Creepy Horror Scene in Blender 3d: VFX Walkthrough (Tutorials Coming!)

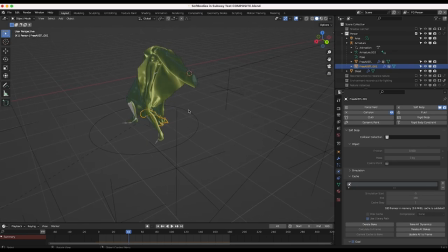[8:06]
So hopefully I'm going to be doing some more effects like this in the future that will be a little bit more prevalent in the scene. But anyways, after adding the foreground person into our scene, I've also added a variety of different elements in their own separate view layers within our scene.
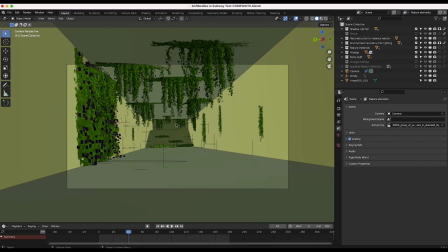[8:18]
The next thing that I added were some nature elements. I've just wanted to dirty up the environment in our live action shot with some various nature elements here.
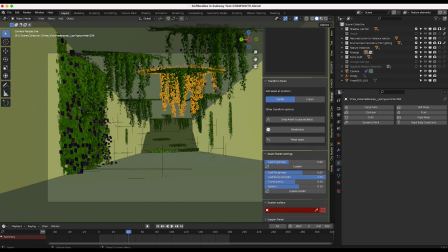[8:26]
And I've used the Nostarga light add-on to add these various elements to our scene.
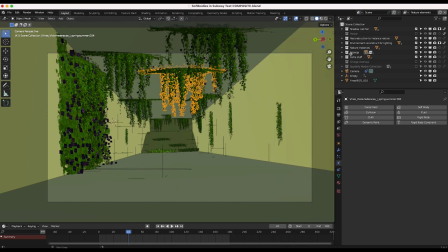[8:31]
I'll put a link to that nature add-on in the description below. lots of awesome nature assets to choose from but you can see I've just you know kind of populated the space with some vines and such just to give it that overgrown nature feel and in addition to placing these vines one
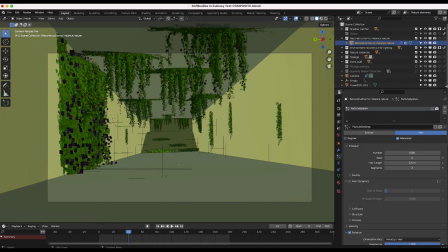[8:45]
by one in the scene more specifically I've also created a weight painted particle system to fill in the corners of our
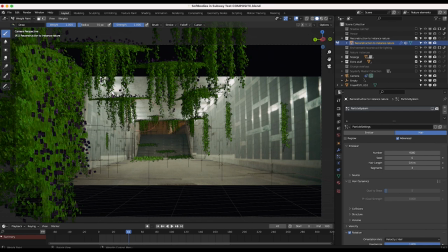[8:52]
subway so you can see these are the main elements that have individually placed into the scene from the Nostargo Light add-on and then in addition to this you can see if
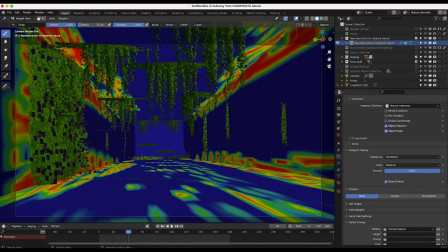[8:59]
I enable in viewport mode you can see that on a 3D environment reconstruction of our live action shot here, I've actually weight painted a vertex group where I wanted a particle system to emit certain nature elements as well. So this is how you can more procedurally add nature to your scene. And I've done this on a few other videos as well, but this is just a really great way to,
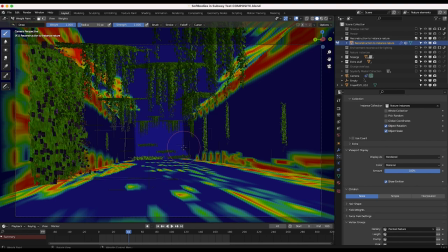[9:17]
you can kind of fill in space with nature assets using instances without individually placing a bunch of different grass assets one by one. So I've just weight painted this particle system.
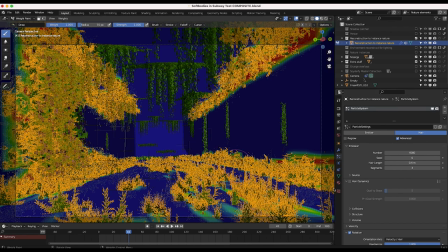[9:27]
Then if I enable it real quick, you can see that the particle system only spawns those nature elements where we've painted those areas.
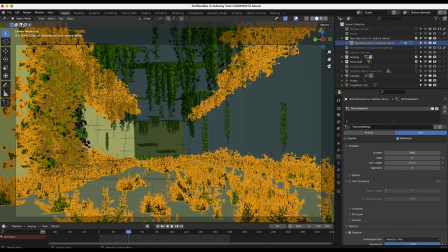[9:34]
So really nice little effect there. I've been using that technique of weight painting over many different projects and it's never really failed me so far.
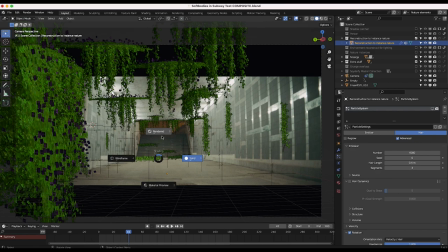[9:40]
It allows you a lot of control over the final look of the shot. So pretty simple little setup here. I'll go into rendered view really quick just so you can get an idea of what this view layer looks like.
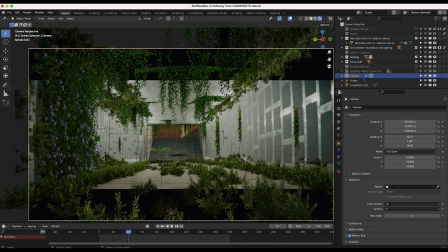[9:49]
Go ahead and turn on our particle system and take a look. And now you can see on this view layer the different nature elements that we've added and overlaid in our final composite. So a nice little effect here. Nothing too crazy. I've used, I think, three different grass elements from that add-on and the overlaying vines elements as well.
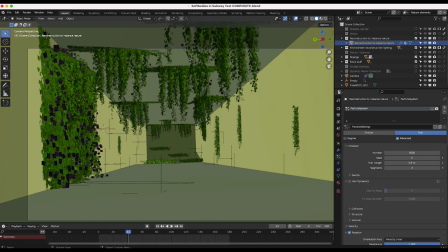[10:05]
So just a nice little way to add an overgrown look to this scene. Now, in addition to adding some overgrown nature to the scene, I also wanted to grunge up the live action shot as well.
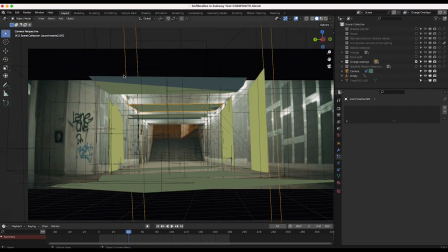[10:14]
So I've added some grunge overlays in this view layer right here. So you can see I've just used some various planes here on top of our 3D environment reconstruction.
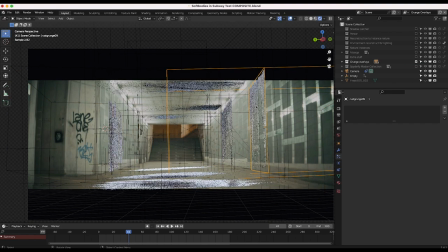[10:21]
And these planes are actually just alpha planes with various grunge elements on top of them. So you can see they just kind of dirty up the environment a bit. And with compositing, you blend it into the scene even more, which I'll go into in a second. But I've just used a few different alpha planes here. I've actually used our texture stamps decal add-on for all of these in our scene.
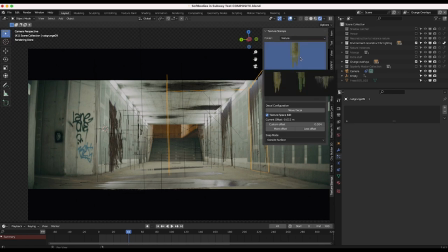[10:39]
So we have like some scorch marks, some nature elements like moss and such. Then I also think I used in this particular example, some concrete grunge here, this guy right here. So just overlaying various different grunge maps on top of our 3D geometry reconstruction.
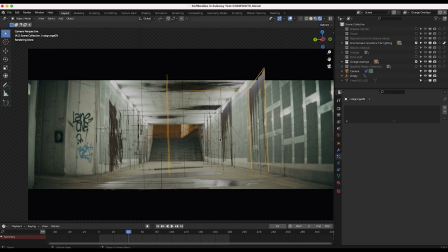[10:56]
And then in the compositor, I blended all this together to make it look a lot more seamless. So as you can see, if we just overlay these elements on top of our live action shot as is, probably wouldn't blend that well. But if you blend it into the lighting in the live action plate, it can give a bit of grunge and grittiness to the live action shot while keeping a realistic look.
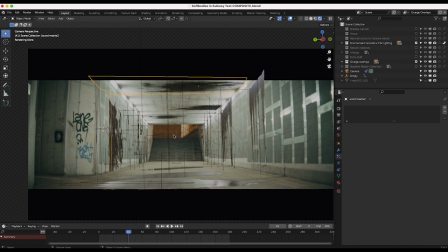[11:14]
So I've just overlaid these various 2D alpha planes on top of our footage here. So pretty simple little view layer there.
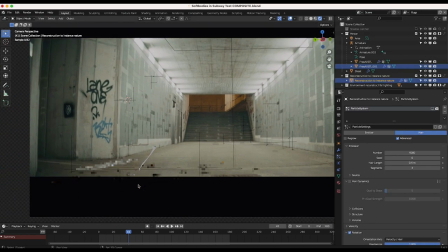[11:20]
And finally, I've added some ants here at the bottom of our scene with our Spyderfy add-on.
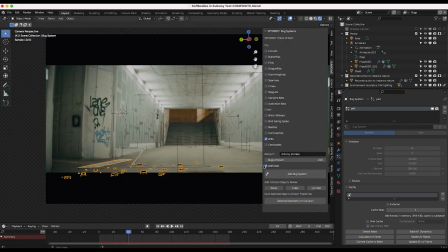[11:25]
So I've just used our ant collection here. I've added a goal for this bug system. This is the goal for our bug system.
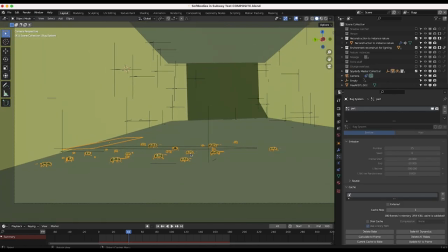[11:31]
And these ants are some newer additions to our Spyderfy add-on.
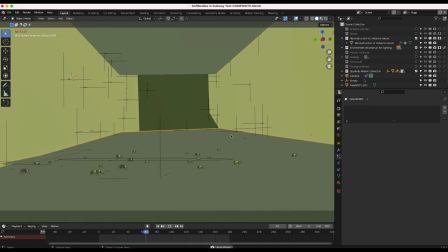[11:34]
You can see, you know, pretty basic little ant setup here crawling toward their goal on the right of frame. So pretty cool little setup. Nothing too crazy. I think in this particle system, we have 25 ants crawling across the subway system, kind of by the feet of our zombie person here.
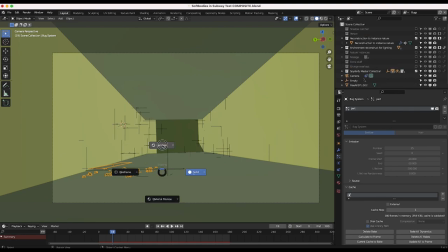[11:53]
Just wanted to add a little bit of life to our scene. Just going to render view really quick, take a look at them.
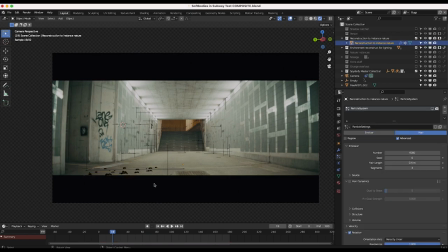[11:58]
I've again enabled our 3D geometry reconstruction, our ground plane here, as a collision object for our ant particle system,
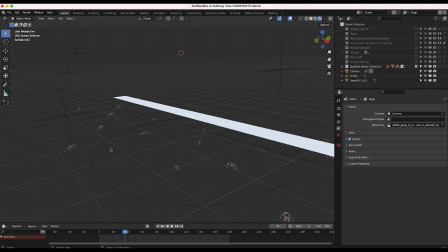[12:04]
so that they would actually collide with the ground plane here and not go through it.